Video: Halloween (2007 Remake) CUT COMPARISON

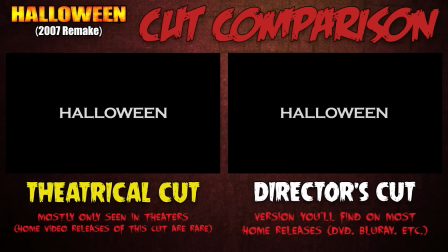(0:04)
Welcome to the cut comparison where we compare and contrast different versions of our favorite horror movies I'm James A. Janisse and today we'll be looking at Rob Zombie's 2007 remake of Halloween Which has a theatrical version and a director's cut as I mentioned in the kill count for the theatrical version Unless you saw this movie in theaters when it was released you're probably more familiar with the director's cut That's because writer-director Rob Zombie kind of pulled the George Lucas for the home video releases and made the theatrical cut all but completely unavailable I actually had to hunt down a Canadian Blu-ray for the
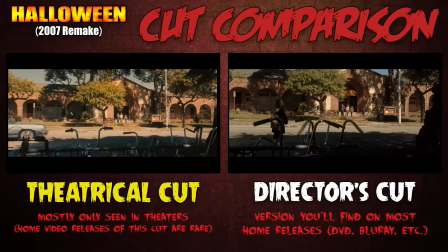(0:33)
theatrical version since the box that I've been working from only has the director's cut.
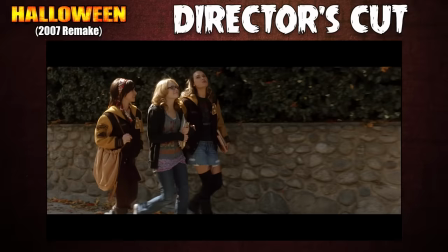(0:36)
The differences between the two cuts aren't crazy drastic, like this isn't a Curse of Michael Myers situation where the entire ending got changed.
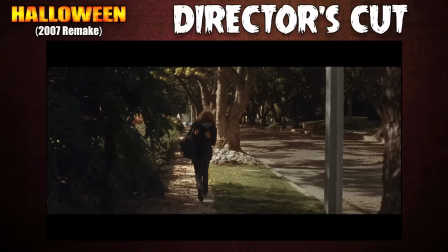(0:43)
Rather, Rob Zombie's director's cut just adds a lot more dialogue and extraneous scenes back into the movie, inflating the runtime to over two hours long. Which you probably know by now, I'm not a big fan of if it isn't necessary. And this shit isn't necessary.
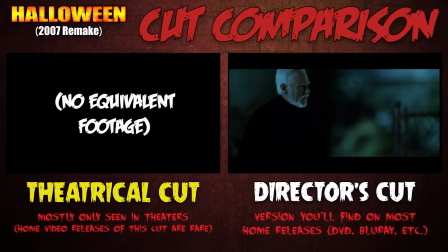(0:57)
Take a look at this change, for instance. As an editor, I'm appalled and confused by Zombie's decision to add back in a pointless shot of Loomis walking around the car.
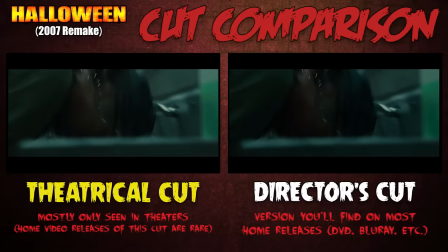(1:05)
But why do that? What does that shot do other than make your movie longer? Some of you may think that a director's cut automatically means more nudity and gore, but for Halloween, that's only half true.
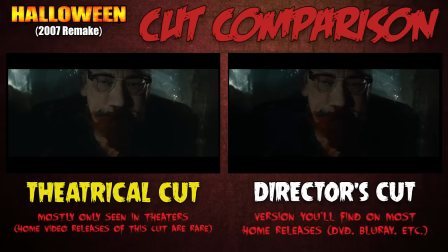(1:14)
You may be surprised to learn that the kills are all exactly the same between both versions. No gore was cut out for the theatrical version, nor added back in for the director's cut.
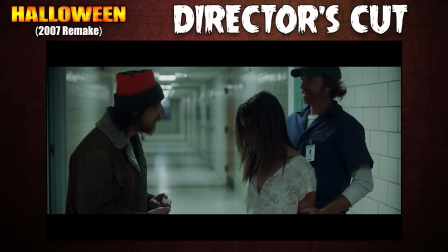(1:23)
However, there is a bit more nudity in the director's cut, and unfortunately, it accompanies what's probably the biggest difference between the two versions, the scene surrounding Michael's escape from the sanitarium.
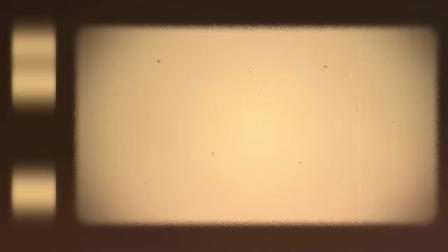(1:33)
We'll get to that in a bit, but for now, let's rewind to the beginning of both versions and get to the cuts.
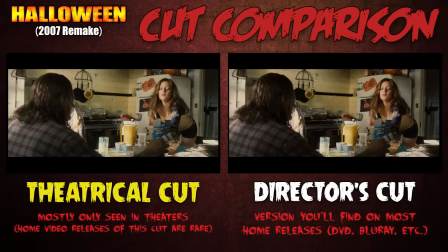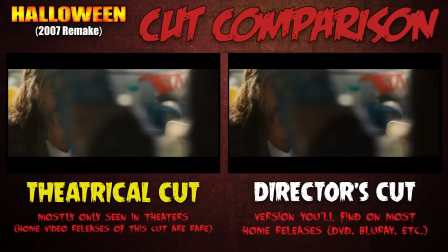(1:43)
The first change you'll notice from the theatrical cut is that the director's cut adds in just a bit more Rob
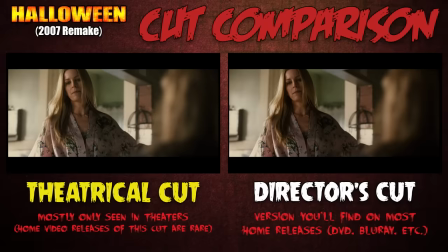(1:48)
Zombie-esque dialogue when Judith and Deborah Myers are having a family discussion about the importance of a balanced breakfast.
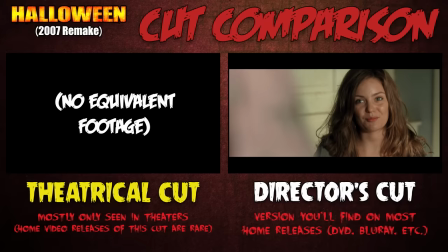(1:54) Can't you see I'm making nines over here? Uh, yes. Uh, since when? They're chicken abortions and they're fucking gross. They are not chicken abortions. You know what an abortion is.
Charming.
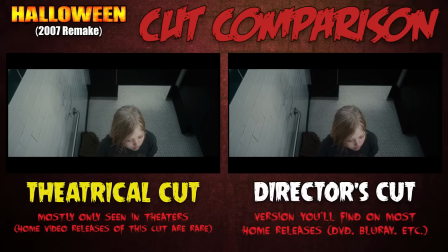(2:06)
After that heartwarming family breakfast, there are some needless shots added in of Michael walking up to and around the school prior to his rumble in the restroom with Junie Cortez.
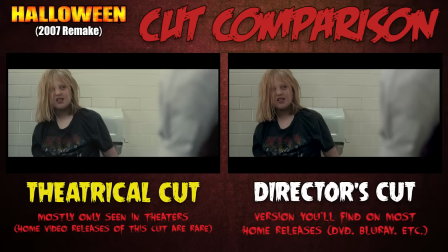(2:14)
And at the conclusion of that fight, the principal, played by the late Richard Lynch, responds more aggressively to Michael's little sass bag.
I said fuck you. You...fuck me? Come here.
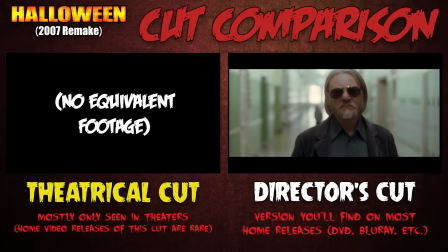(2:26) My bitch! Grab it! Grab it!
After that, there are a couple of minor changes that don't really affect the flow of the movie too much.
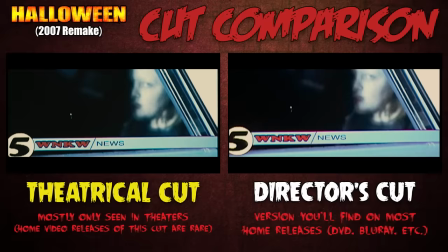(2:33)
Stuff like an extra shot of Loomis in the hallway and, after the first batch of murders, a reporter outside of Smith's Grove kicking off a news report that begins without that sound-up in the theatrical version.
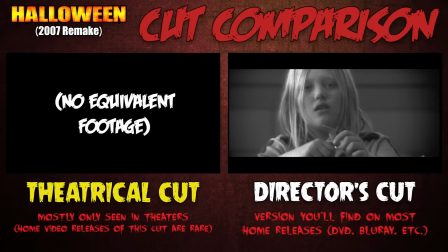(2:43)
Inside Smith's Grove, we get to one of the more significant changes in the director's cut, the inclusion of these black-and-white assessment videos that Loomis makes about Michael Myers.
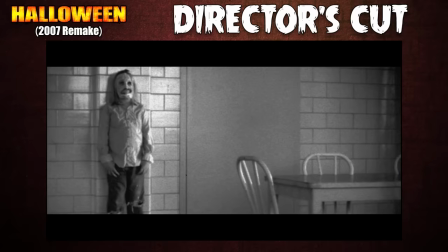(2:51) One must remember not to be fooled by his calm, unassuming facade.
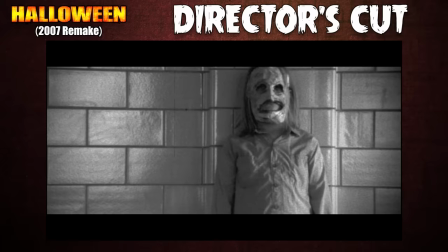(2:56)
The stuff Loomis says in these black-and-white film segments isn't anything we couldn't figure out on our own.
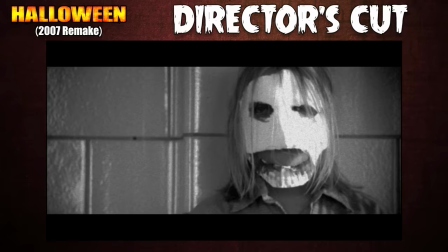(3:01)
He talks about Michael's calm exterior, his growing fondness of masks, his increasing reluctance to speak to anyone. Again, nothing we didn't already know about the character.
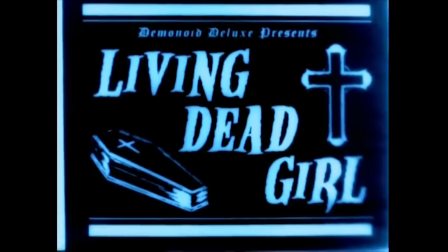(3:09)
I think Rob Zombie just likes these segments because they're sort of reminiscent of the black-and-white silent horror films he loves, which he would occasionally mimic in music videos like with Living Dead Girl,
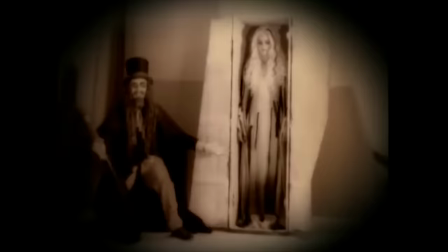(3:18)
Which, of course, starred his then-girlfriend Sherry Moon, who would marry him and play Deborah Myers in these movies.
Who is this irresistible creature who has an insatiable love for the dead?
That's, uh, that's your future wife there, Rob.
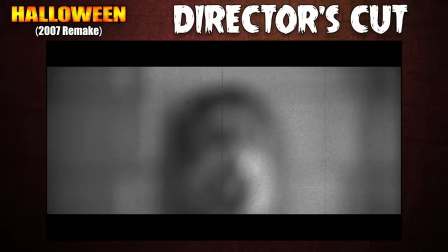(3:30)
I don't hate these deleted scenes, but I do find them entirely unnecessary, except for the line wherein Loomis mentions Michael's nickname.
The child christened Michael Myers has become a sort of ghost, a mere shape of a human being.
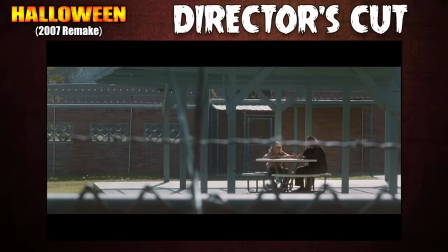(3:43)
One positive change with the director's cut is that some of the additional scenes make Loomis a more sympathetic character, In one added scene,
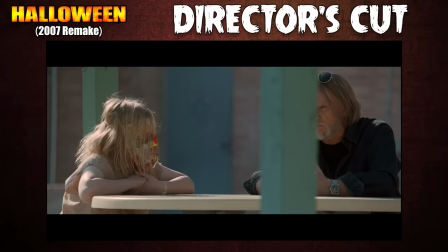(3:49)
for instance, Loomis gets permission for Michael to sit outside with him as he begs him to open up more.
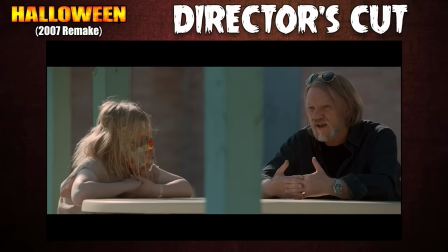(3:54) I'm here to help you. I feel an utter failure at the moment.
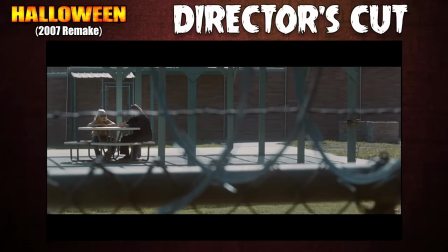(3:59) I just can't get through to you.
He tells Michael that if he keeps refusing to make progress, the hospital will remove Loomis from Michael's care,
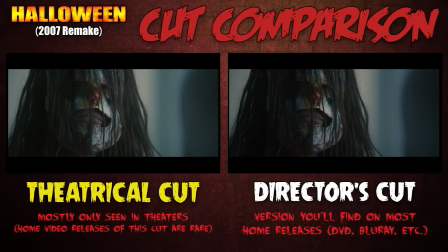(4:06)
showing that in this version, the doctor is legitimately concerned about this potentiality. It doesn't just happen all of a sudden here like it does in the theatrical cut.